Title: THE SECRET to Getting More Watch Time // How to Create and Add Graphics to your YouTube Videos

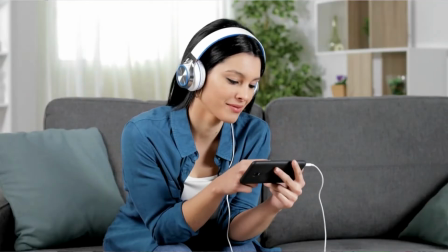0s
Adding graphics and B-roll to your YouTube videos can help you reset attention, make the viewer watch for longer, and ultimately increase your watch time. Or if you are already monetized, this can help you increase your ad revenue. So it's important to add these little graphics into your video to help improve them. And in today's video, I'm going to show you how I add my graphics to my YouTube videos. Now, I use Canva to create all of the graphics for my YouTube videos. And the first thing that shows up in the first few seconds of my videos is my social media handle for Twitter. Now, I don't think this has gotten me a ton of followers over the years, but this is a great way to forego introducing myself at the beginning of the video. What I used to do is say, hey, my name is Sarah Marie and blah, blah, blah. I'm the owner of this, and have this big, long intro. Most people don't care about that. So instead, I have this follow Sarah Marie blog pop up at the bottom. So if people want to, they can follow me on Twitter. And if they don't, they at least get to know my name as a visual cue as opposed to a verbal cue.
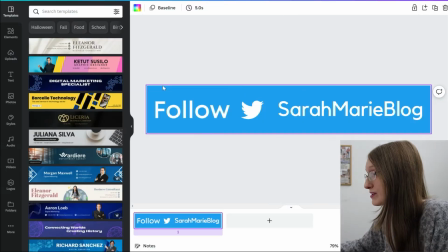53s
And this was super easy to make. So all I did was choose whatever size I wanted it to be. You can choose this to look however you want. And I of course chose blue for the background because Twitter is blue. I've got a Twitter icon here and then just simply follow Sarah Marie blog. And there's also a little animation that pops up with the words.
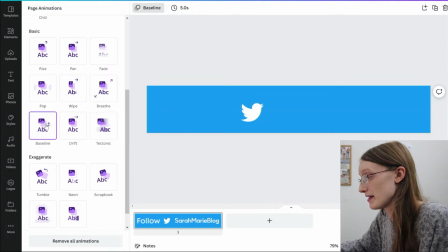72s
So basically I have it set to baseline, and then it'll show up just like that in my YouTube videos. It is super, super simple. And like I said, you can make yours look however you want. I chose very, very simple for mine. And fair warning, some of the things that I'm going to be showing you in this video are going to be using the pro version of Canva. This is not using the pro version of Canva. You can do this for free, but some of the things will be. So if you want to level up your videos even more, go ahead and check out Canva Pro. I'll leave the link down below in the description if you want to do everything I'm going to show you in today's video. And there are a ton of ways that you can make your social media graphics show up at the bottom of the screen.
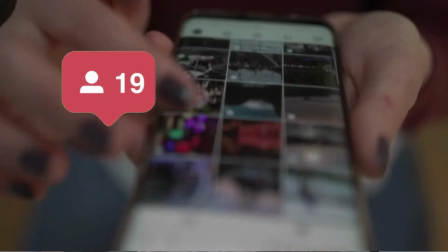111s
And of course, you don't always have to use Twitter. If you are more active on Instagram, feel free to have your Instagram handle pop up, or whatever social media you use the most. However, I wouldn't put every single social media platform that you are active on at the bottom, because that's just gonna be way too much text and most people aren't going to read all of that text. So I would just say, keep it super simple, have your main platform pop up, and then be done with it. The next thing that I have come up in my YouTube videos is any of the main points that I want to make.
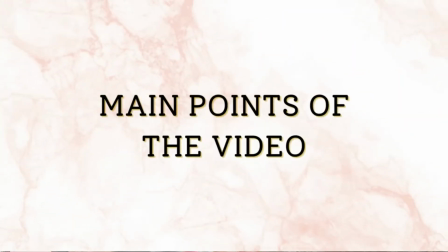139s
I will have a full on-screen graphic pop up with a little bit of an animation.
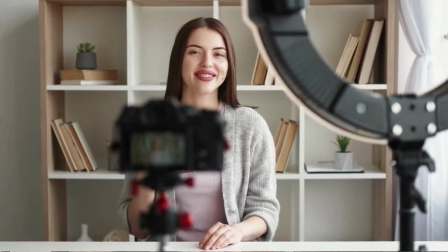143s
Now, this works best if you are doing a educational channel and you have multiple points that you want people to understand and you want to hit.
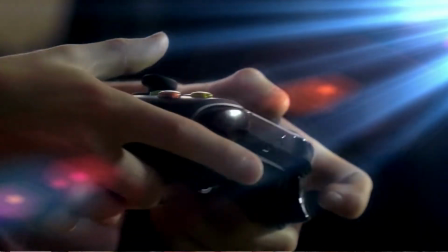151s
This isn't going to work if you have a gaming channel or something that's more entertainment based exactly, but this is what I do for my main points of my video. I ended up choosing a picture that goes well with my brand.
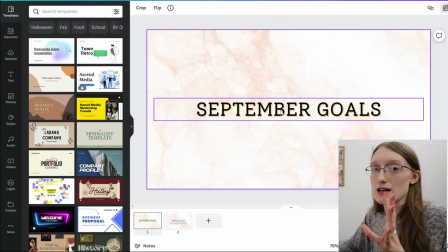164s
So this is just a photo that is in the background here. And over the years, I have updated what I want my text to look like.
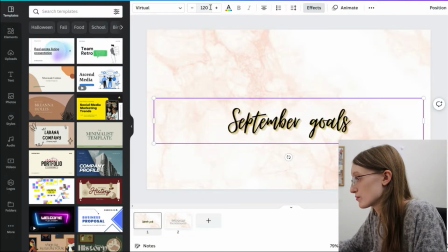172s
I was originally using this text here called virtual, and I didn't have the effects on it.
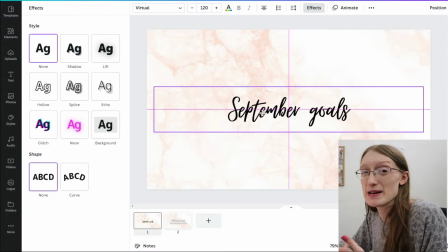177s
It just looked like this, but I decided that might be a little bit too hard to read.
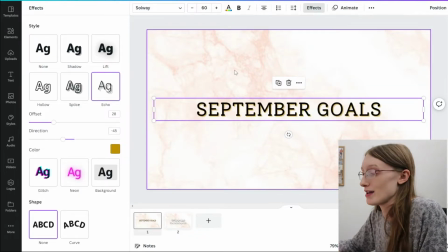180s
So I changed it out for this text here because I just think you might be able to read it a little bit easier. And I also have some effects on it.
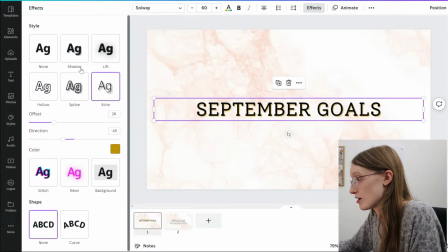189s
So I have an echo shadow here. So if I took it off and did none, it would just look like that.
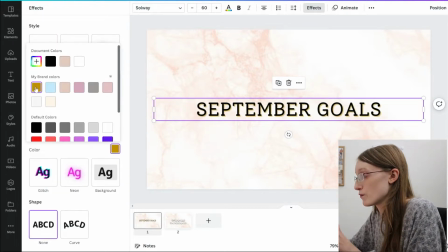193s
And then I chose my gold color for the background to help it stand out just a little bit more.
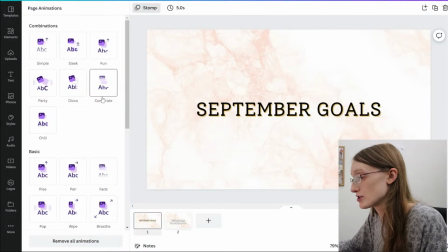199s
And I also have an animation on this one as well. Just go here, stomp, makes the whole thing animate. And there are honestly a ton of different ways that you can add in the main points of your video or any text. And I just learned something that is super cool in my editing software. So let me show you guys what that is.
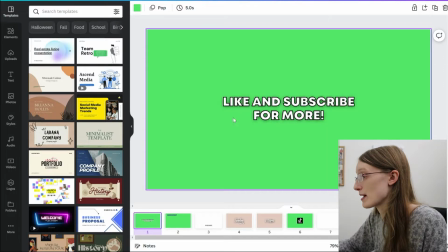216s
If we go over here to my YouTube text section, you can see I have like and subscribe for more on this really ugly, really bright green background. And there's a reason for that.
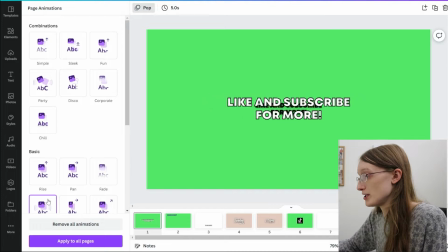225s
If you like the text and you also like it to move, for example, pop, like mine usually does, there isn't a way that you can do that while removing the background.
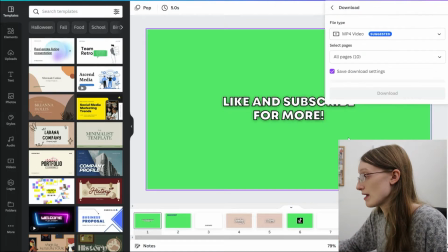234s
So for example, if I go to download and I click on the current page,
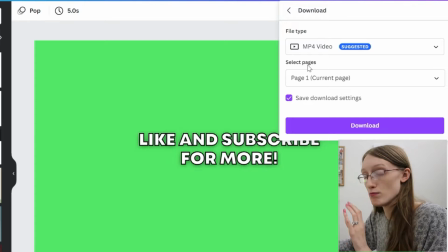238s
I can't download it in MP4, which is a moving picture with a transparent background.
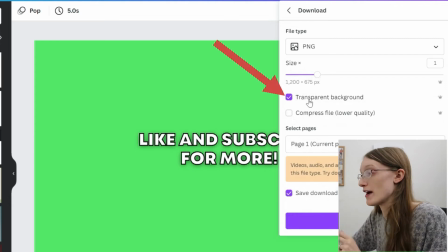243s
You can only do that if you have the paid version and you have PNG, which means the picture will not move.